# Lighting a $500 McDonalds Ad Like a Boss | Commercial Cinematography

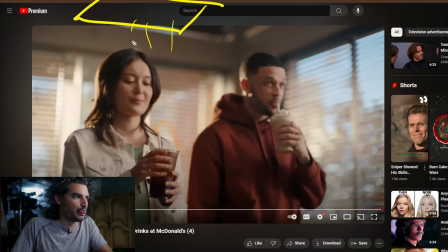They chose to put something up here, and probably to fill the room a little bit, to make it a little bit more light, commercially light, as opposed to moody and dark. And then on the fill side, they could have used negative. They might have used negative.
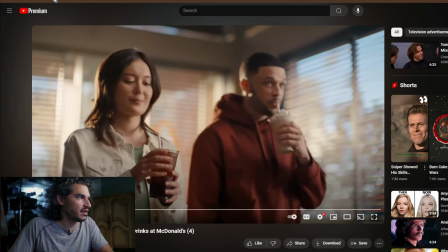In fact, I think they did use negative, now that I'm thinking about it. It's probably might have been far off. If you have a negative over here, and here's why I think they did.
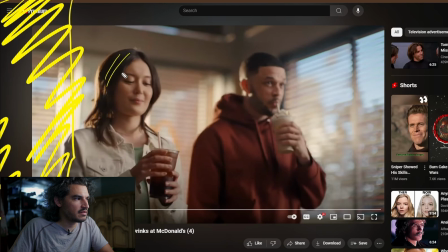Because you can see the side of her face and how dark it is. Not super dark. But it's dark, and it's darker than his side of the face.
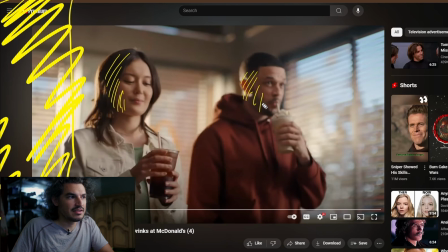See how light his face is? His face is light because it's getting hit from this top light here. Her face is darker because that top light doesn't reach. So it's something like, it's not reaching around.
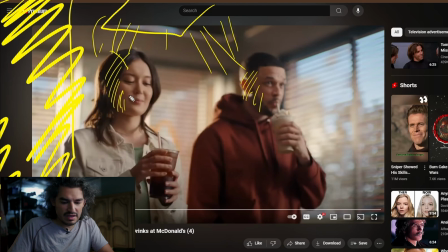So it's hitting up here, and then it's cutting off. And that leaves this side of her face a lot darker than his side of the face.
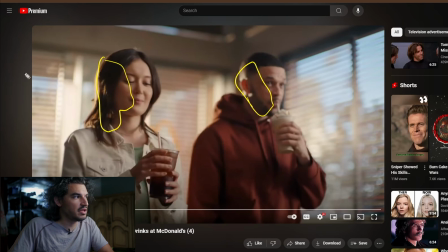And so either they place negative here to give some shape, or they just left it blank. And this up here is acting on the face. With stuff like that, you can never tell 100% because
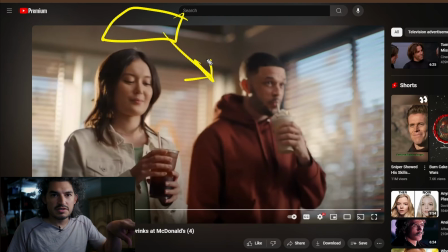the viewer only knows, I only know what the camera's seeing. I don't know what's behind the camera, what's around the camera. You can do a lot of manipulating the look of the face from what's behind the camera, but you can infer a lot based on what you see here. And so,
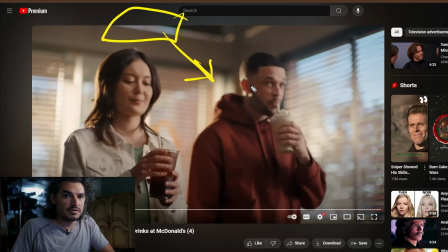moral of the story is, okay, this is a great reason why I wouldn't use a top light, because it makes his face look different than her face. It's unnatural. You just place that thing up there, why? Lastly, so we have, again, we have this light up here.
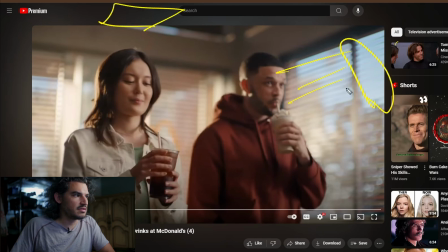We have a little light up here. So this is doing this stuff. Oh, and this is doing that stuff. Oh, and it stops right there. And lastly, we have a sunlight that's coming in from outside.
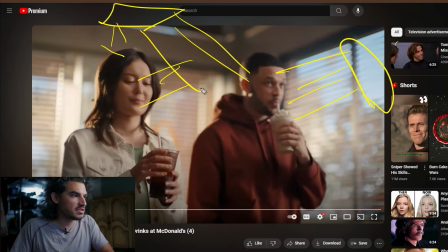Now this is definitely coming in from outside because you can see this is getting hit, and then this is getting hit, and this is very hot, which means that we're getting closer to that angle of reflection, or some would say angle of incidence.
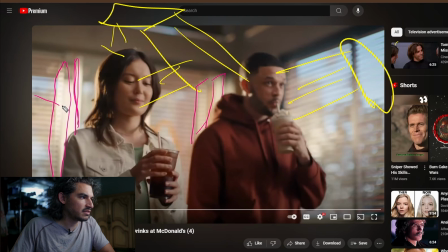But it's the angle that reflects most prominently back at the camera. Yes, that is the symbol for camera. It's the universal symbol for camera. So what does that mean?
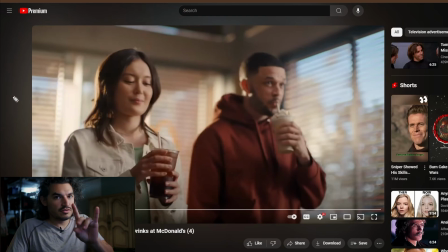That means that they have either two things. They have an artificial light out here going, and it's crapping all over the scene.
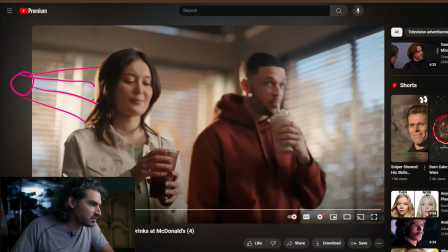Oh, funny, it's not really hitting your shoulder. Oh, see this? Her shoulder's not getting hit, but her hair is. So it's cutting off right there. That, I want to say, is an artificial light, which means that the beam itself can only reach,
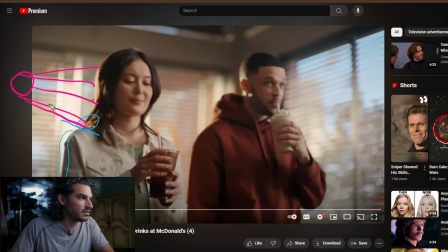the beam itself is reaching from this point, and it's doing this, and it's coming over here, and it's doing that, and, it's cutting off right there. No, it's hitting right here. Okay, so the line is consistent.
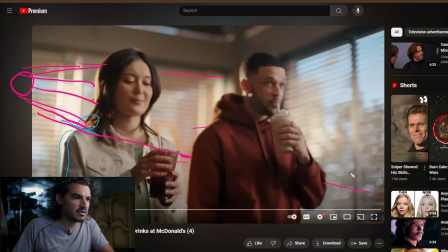And then it's continuing over here, but since you don't see anything, actually, this spot is dark, but this spot is getting hit with that sunlight. Interesting.
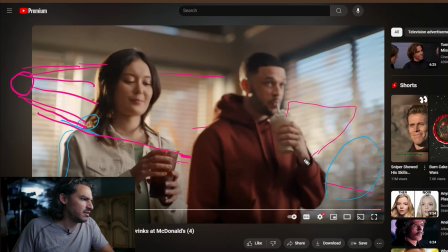So I think it's either getting flagged, or it's like a Fresnel that was spotted in. I don't know why it wouldn't be hitting this though. It's been flagged off somehow. Either they did it, or the natural structure of the building is doing it.
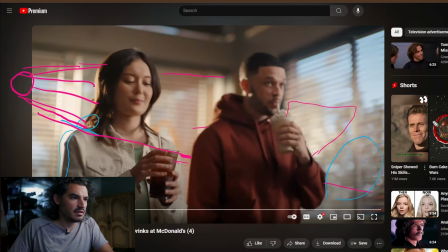Oh, you know what?